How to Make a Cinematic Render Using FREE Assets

It's all project-based,
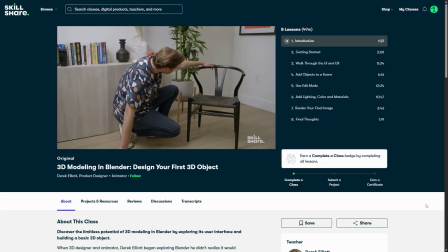so you actually build real scenes while you learn alongside thousands of other students and can share it with everyone to get feedback once you complete the class.
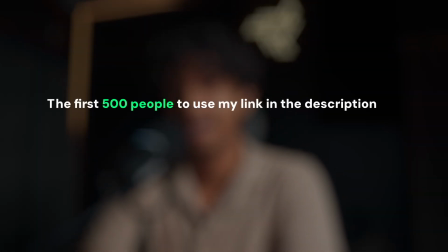Now the best part is that the first 500 people to use my link in the description will receive a 1-month free trial of Skillshare.
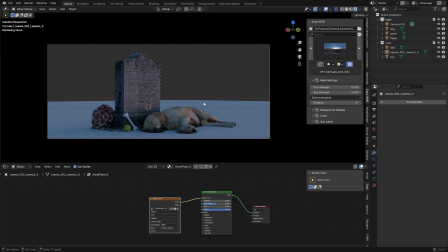So go ahead and get started today. Now once the materials were finally sorted, I moved on to the ground vegetation.
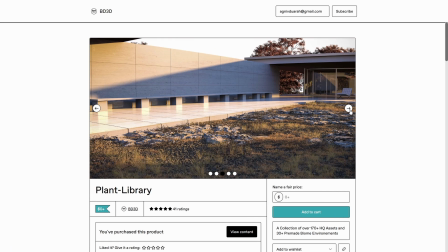The free Biome Reader add-on I used came with some really high quality grass assets and scatter presets, so adding those was just a couple of clicks.
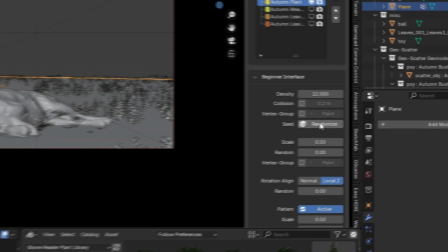I just had to scale things down, randomize the seeds, and that was enough for now.
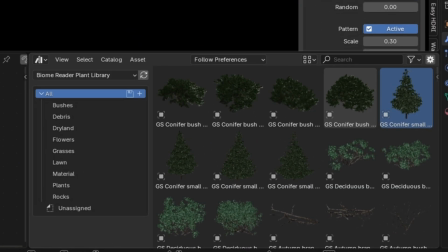It also had some basic tree models that I could throw in the background.
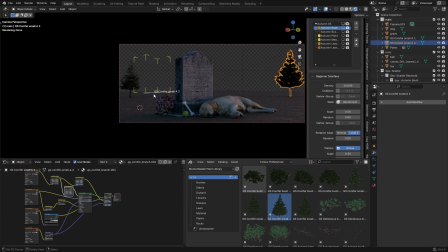I just didn't have the time to build a full forest, so I instead tried to just close off the world with just enough visual clutter to make it feel believable.
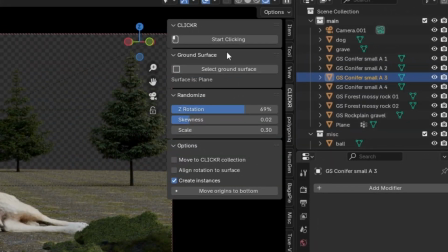Duplicating them manually was way too slow, so I used the free clicker add-on, just selected a tree and clicked wherever I wanted instances to appear.
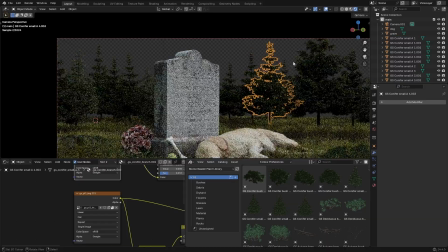From the camera view, I adjusted the heights to create some natural leading lines pointing towards the gravestone.
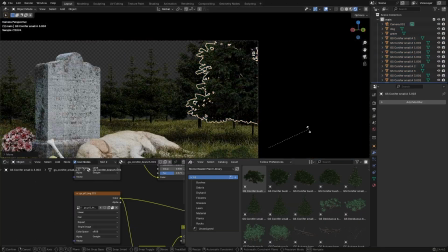When you align the areas around your focal point to lead into it, it really helps build a stronger composition and ensures that the viewer's eyes do not wander anywhere else.
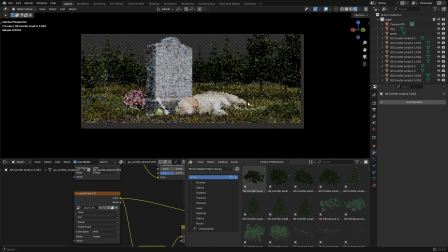I had to keep it low-key to still look natural, but I think it works fine.
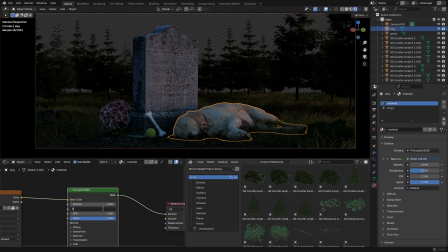The timer went off again in the middle of all of this, but I definitely kept going for a few more minutes because there was no way I was half-assing this bit.
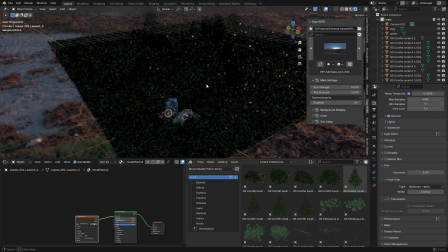Even with all this, the focal point, that is the dog and the gravestone, wasn't getting enough attention.
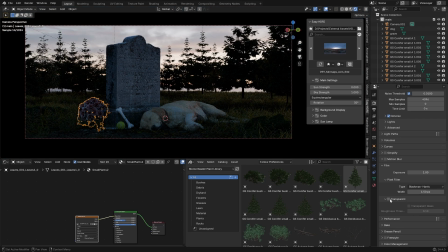The HDRI alone wasn't cutting it, and I didn't have the time to go HDRI shopping again, so I faked the lighting with area lamps instead. I was stupid enough to work directly in cycles, that too with particles still turned on, so everything slowed to a crawl.
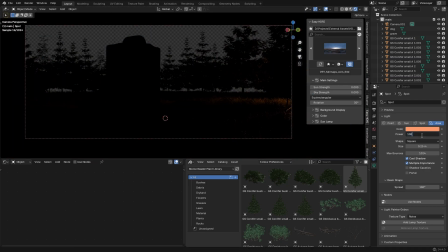But I still managed to drop in an area light that actually brought focus to the dog by positioning it in a way that highlights the silhouette of the dog and a bit of his face with a broader and more diffuse lighting on the stone.
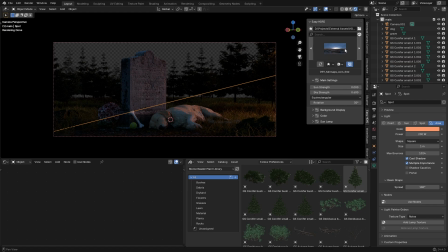And that made a huge difference.
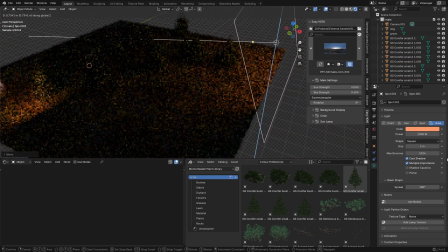I added 2 soft fill lights in the background to gently light the trees with the same color as the key light, just enough to make the environment feel more grounded without pulling attention. The reason I wanted to go for this golden hour look is because I wanted to evoke this bittersweet warmth instead of the typical creepy graveyard vibe.
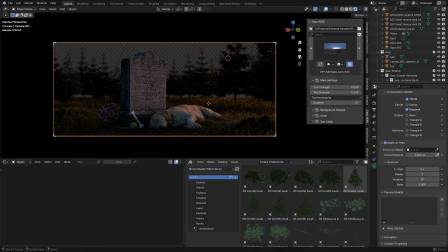So the story stays all about the dog's quiet loyalty. I want to leave enough time for post-processing because that's where everything really comes together.
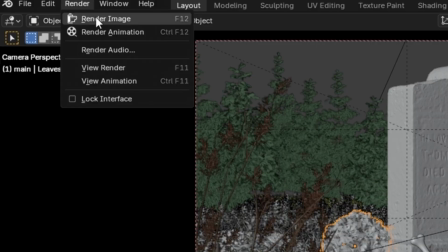So I wrapped up the layout with a few more foreground details and hit render. The render took about a minute and a half, which is not super ideal.
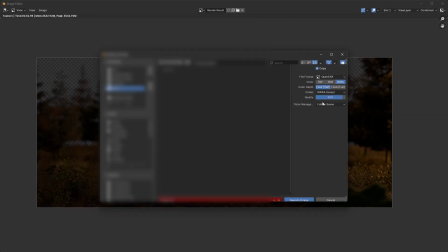But anyway, I saved it as an OpenEXR file to have greater control in post. For post-processing, I use Photoshop, which technically breaks the only free tools rule, but I could have done the same thing using something like GIMP, but I just didn't have them installed and wasn't about to waste time downloading them mid-challenge.
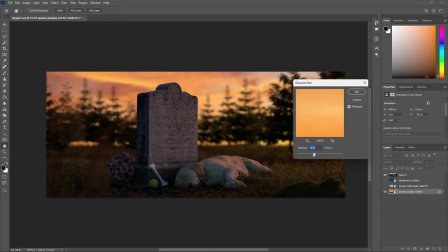Anyway, first I dropped in a sky image from my old files, blurred it out a bit, then I used camera raw filter on the render to tweak the colors,
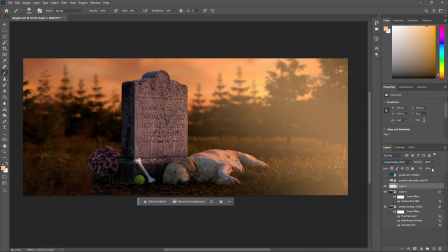contrast, etc., and then some quick additional details like adding a soft glow on the right, etc. You know the drill. Just subtle things to unify the shot. And with a few seconds left on the clock, I hit export.
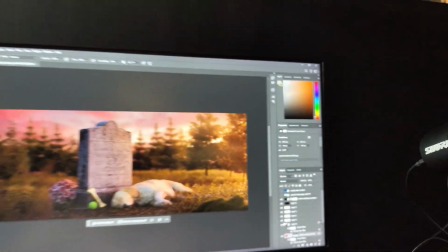Alright, moment of truth.
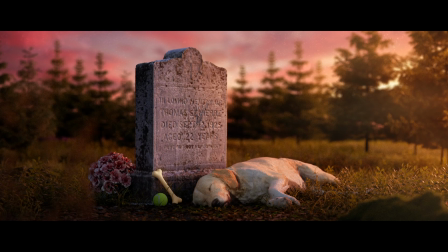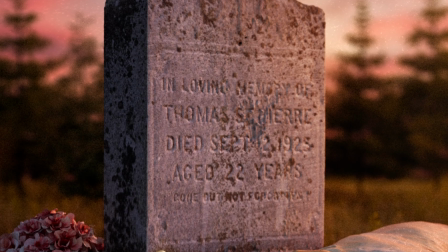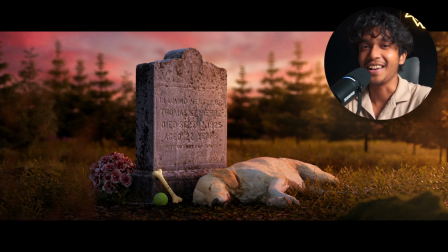So here it is, the final render. And honestly, I'm pretty happy with how far it got in just an hour. That said, looking back at it now, there are definitely a few things I would like to change.
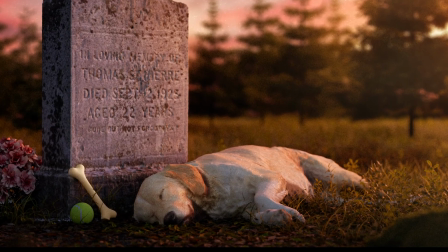For starters, the dog kind of looks dead.
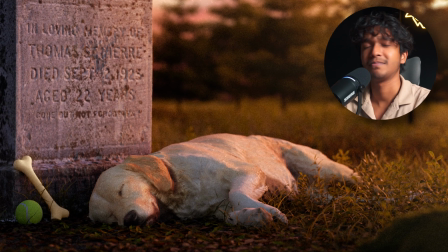Like not peacefully sleeping or anything, just gone, which wasn't exactly the intention,
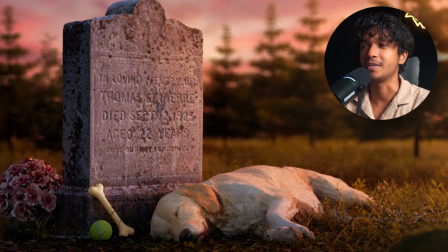but in a weird way, it does kind of trace back to the Hachiko story, so maybe it works. Still, I think a different pose or just better toy placement could have really sold emotion more clearly. Something that felt like the dog was waiting and not just lifeless. And that could have been done by simply opening the eyes a little bit.
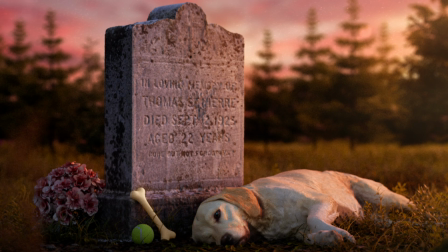I also really wish I had more background separation.